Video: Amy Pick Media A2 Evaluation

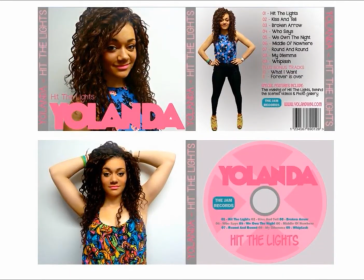248s
The combination of my video, Digipack and magazine advert are effective, as they use similar codes and conventions of pop to make them link and work well together as promotional tools. The style and layout are consistent. I have used a house style throughout, which is made up of light pink, dark pink and grey.
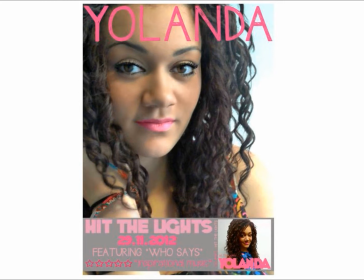265s
This colour scheme is used on both my Digipack and magazine advert to give them consistent style and make them link all together, which will allow the target audience to identify Yolanda's products easily.
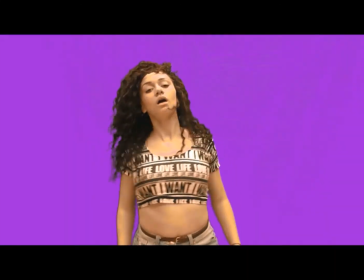277s
The video also features a lot of pink and purple colours to link to the ancillary products.
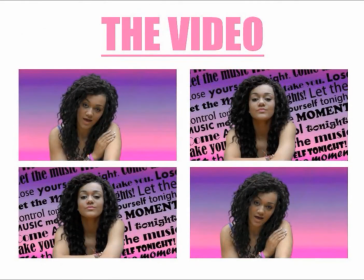283s
Hair, makeup and costume used in the video are also used in the ancillary products. I chose to do this to make all three promotional elements link together.
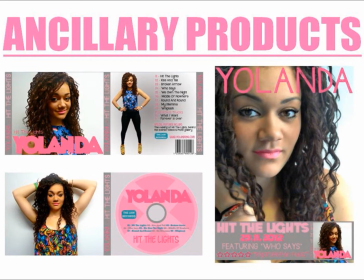291s
Her image in the video is the same as her image on the ancillary products, which makes her recognisable as an artist.
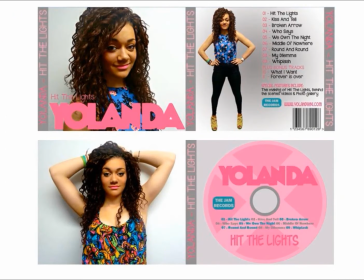298s
In both the video and the ancillary products I chose to use similar camera shots. I predominantly used close-ups and mid-shots to keep the main focus on Yolanda.
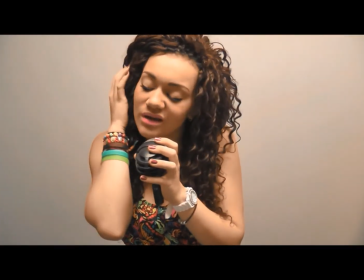307s
Using similar camera shots makes all three promotional products link together.
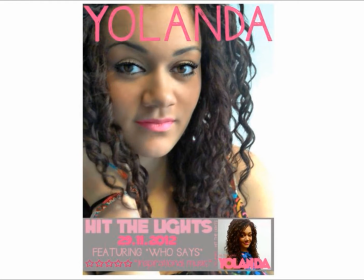312s
I used the same fonts throughout my Digipack and magazine advert to give them consistent style and make the products recognisable to the audience.
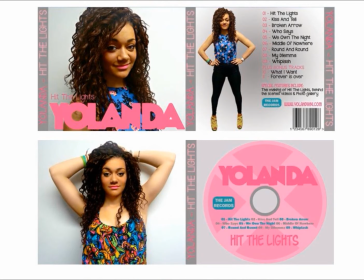319s
The bold font I used for the artist's name is effective as it acts like a motif because her target audience will recognise the font and know it is a Yolanda product. It will also make the album stand out on the shelf as it is a bold and unique font.
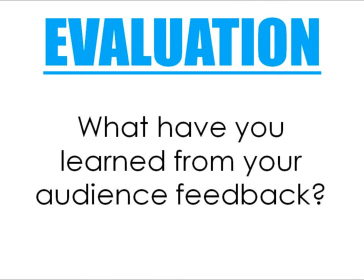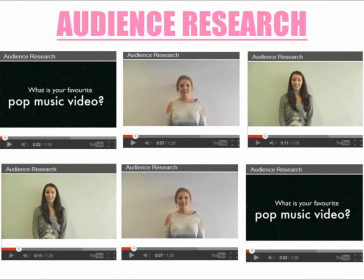341s
Feedback from the audience allowed me to include things in my video which will appeal to the target audience. At the very beginning of the project we gathered target audience feedback to help us make important decisions. The feedback led to us choosing to create a video for a female solo artist,
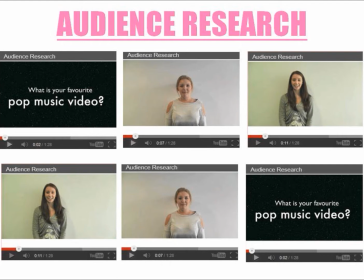356s
including bright colours, dance routines, performance footage and party scenes.
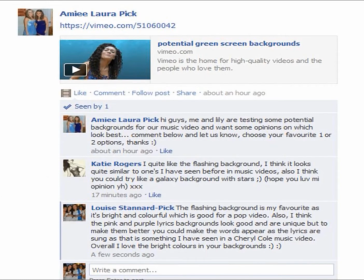362s
Audience feedback played a vital part in our coursework as it allowed us to gain ideas and inspiration from the people we were aiming our promotional products at. Some of the feedback led to us making important decisions for our project. When we decided to include the green screen feature in our video, we were unsure of what backgrounds to use.
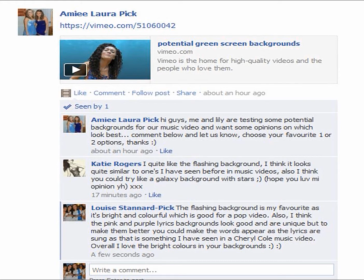379s
I created a video which included all of the potential green screen backgrounds we could use. I then posted the video on Facebook asking our target audience to post comments about which of the backgrounds we should use. The majority of people who comment on the video preferred the flashing coloured backgrounds and the lyric backgrounds. Therefore, we decided to use these two options in our video. After completing our video, I asked for feedback from members of our target audience. Here is what they had to say. It looks like a real music video. I can imagine Pixie Lott or Katy Perry being in it. The different backgrounds are interesting and it's good that they keep on changing. This video is good because it's bright and colourful, and I like the party scene because it's funny and the dancing is good as well. Yeah, that's really good. I like the use of balloons. It makes the video seem fun and like the artist is having a good time. I like the clothes she wears in the video, something like someone our age would wear. I like that it's not all set in one location and the background keeps changing. It makes the video more interesting and the lyric screens are good and seem quite professional.
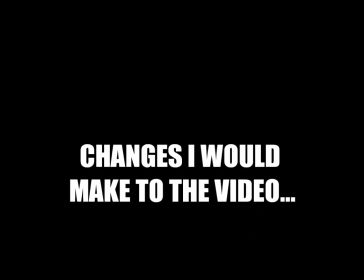448s
We also got some constructive criticism from the target audience, as one person said they would prefer to see different camera shots included in the video to make it more interesting.
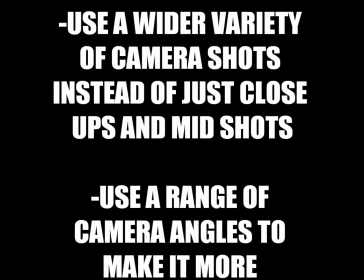457s
Therefore, if we were to make changes to the video, we would add a wider variety of camera shots instead of just using mainly close-ups and mid-shots.
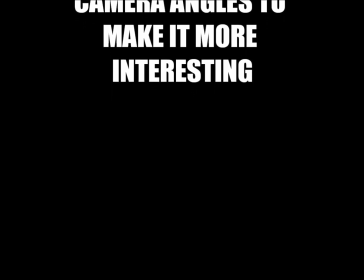465s
We would also include different angles to make it different. This would help our video appeal to the target audience.
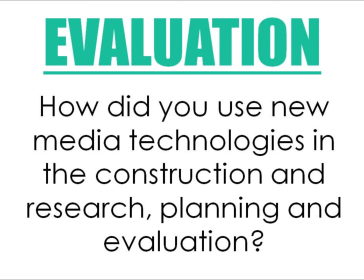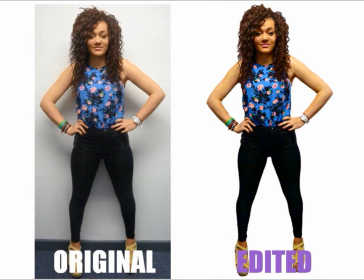479s
New media technologies were extremely useful during the construction and research, planning and evaluation of our coursework. My Photoshop skills have developed throughout this project, which allowed me to make more professional promotional products than last year during my AS coursework.